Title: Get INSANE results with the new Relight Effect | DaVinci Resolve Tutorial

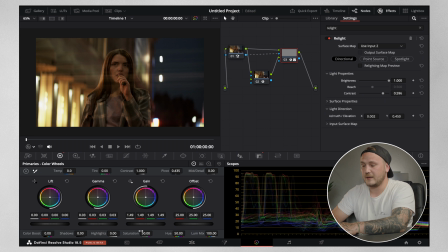247s
Then I'm gonna raise my gamma just a little bit, something like that. And I'm gonna increase the saturation to around 55. And what I wanna do now, because the light in the scene is more on the orange side, I wanna subtract a little bit of blue in my gain wheel, something like that.
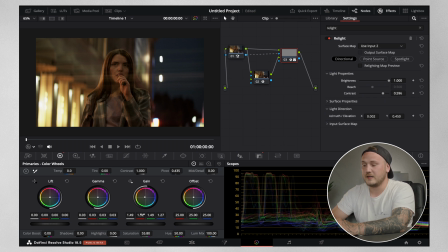263s
And then I wanna add a little bit of red to get this like golden look.
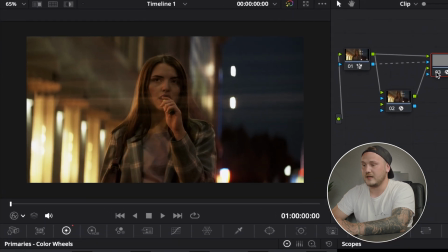267s
And when I deactivate the node and reactivate it, you can see that we have efficiently relit our subject. So in my opinion, this is already looking super good, but you might be thinking, well, why not just use a regular power window and make the changes within there?
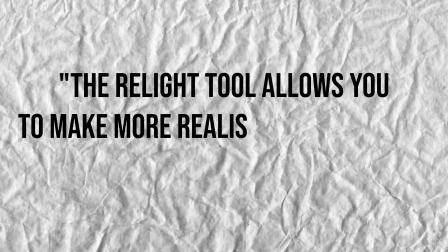283s
The Relight tool allows you to make more realistic and natural lighting effects to your scene.
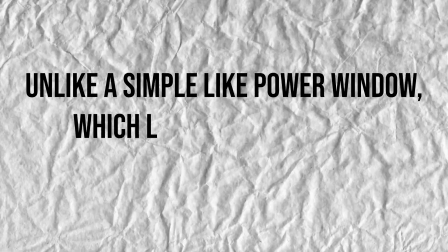288s
Unlike a simple like power window, which lightens everything in its boundaries equally,
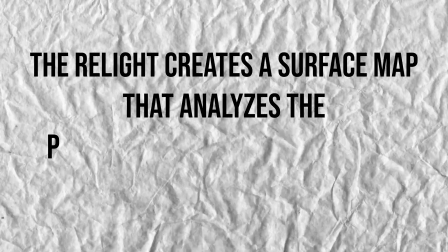294s
the Relight creates a surface map that analyzes the perceived depth and directions of your objects in your 2D image. So that's exactly what is stated in Resolve's user manual. So if you want to take a look at that, I'll link that in the descriptions of this video.
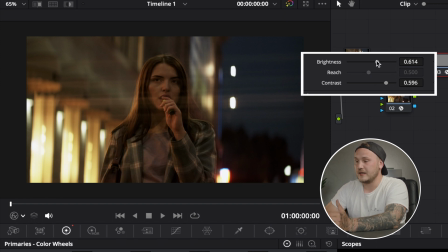308s
And now take a look at the viewer while I'm playing around with the brightness slider. So you can see that I can use the brightness slider after I've done any grading to the scene to enhance the lighting or to decrease it a bit.
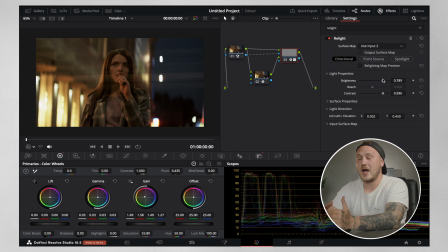321s
The brightness slider does not add any brightness changes on its own. You have to be using the grading tools to use the brightness slider effectively.
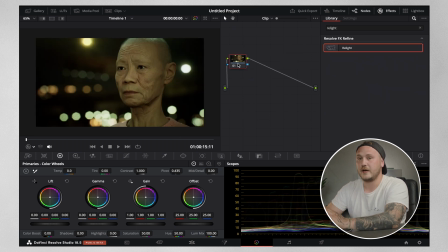330s
Now let's move on to the second shot right here. And there I'm not gonna use the magic mask, but I'm gonna add two more nodes.
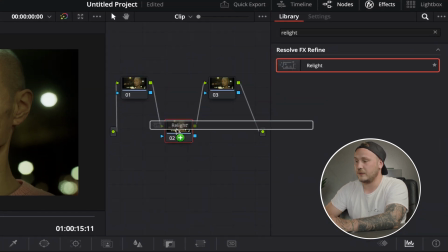338s
I'm gonna drag this one down, and on the second one I'm gonna drag the Relight tool, and I'm just gonna output a surface map.
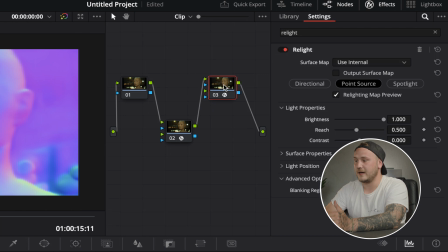344s
On the third node I'm gonna drag in another Relight tool, and then I'm gonna connect it the way I previously did, but we don't have to connect our key output because we haven't keyed out anything.
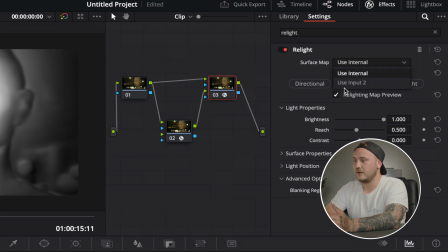355s
So first up, I'm gonna change the surface map from use internal to use input 2, and I'm gonna use the point source for this.
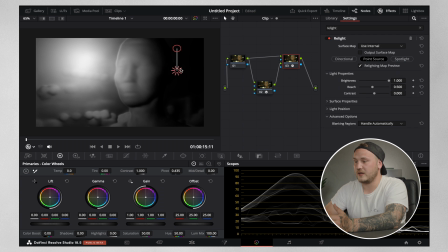362s
I'm gonna drag it over to the right side of my subject, something like that,
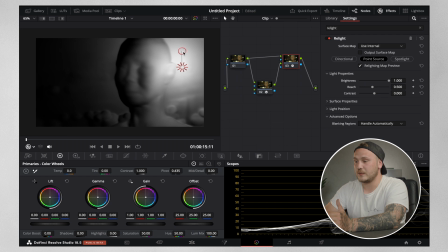366s
and then I wanna make the reach just a little bit smaller, so I'm going to decrease it right here.
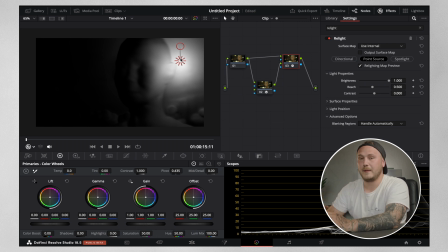371s
Something like that, because I want this to be more of a kicker light that comes in from the background onto the head of my subject. Then I'm going to deactivate the lighting map preview.
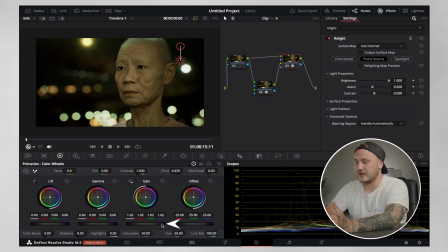382s
I'm going to come down to my primaries wheels, and I'm going to increase the gain just a little bit, and I'm going to increase the gamma. But as we can see, the lighting is more on the green side, so I'm going to add a little bit more green in my gain wheel, something like that.
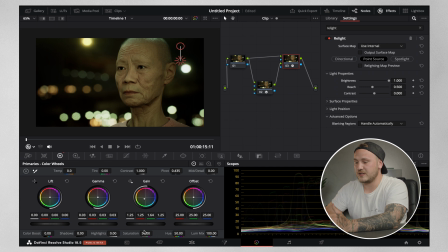397s
Then I'm gonna increase it a little bit more and just add a little bit more saturation to that.
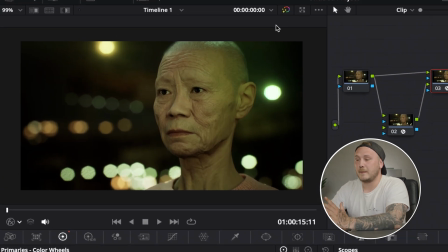402s
So and now if I bypass the color grade, you can see that we're effectively relighting her back head right there and the side of her head like this. But now I feel like that's just a little bit too harsh.
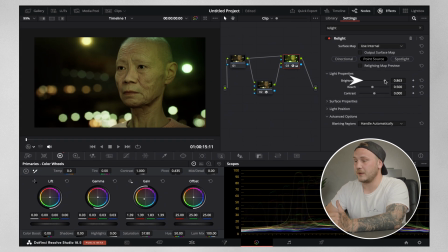415s
So what I can do is I'm gonna go to my brightness slider and I'm just gonna lower that ever so slightly to around 0.8. And now this looks super good, and this could have totally been shot like this. Hope you enjoyed this tutorial. Hope you learned something new. If so, please consider leaving a like and a comment. That will help me out a ton, and it would really make my day. Otherwise, thank you for watching, and I'm gonna be seeing you next week. Bye.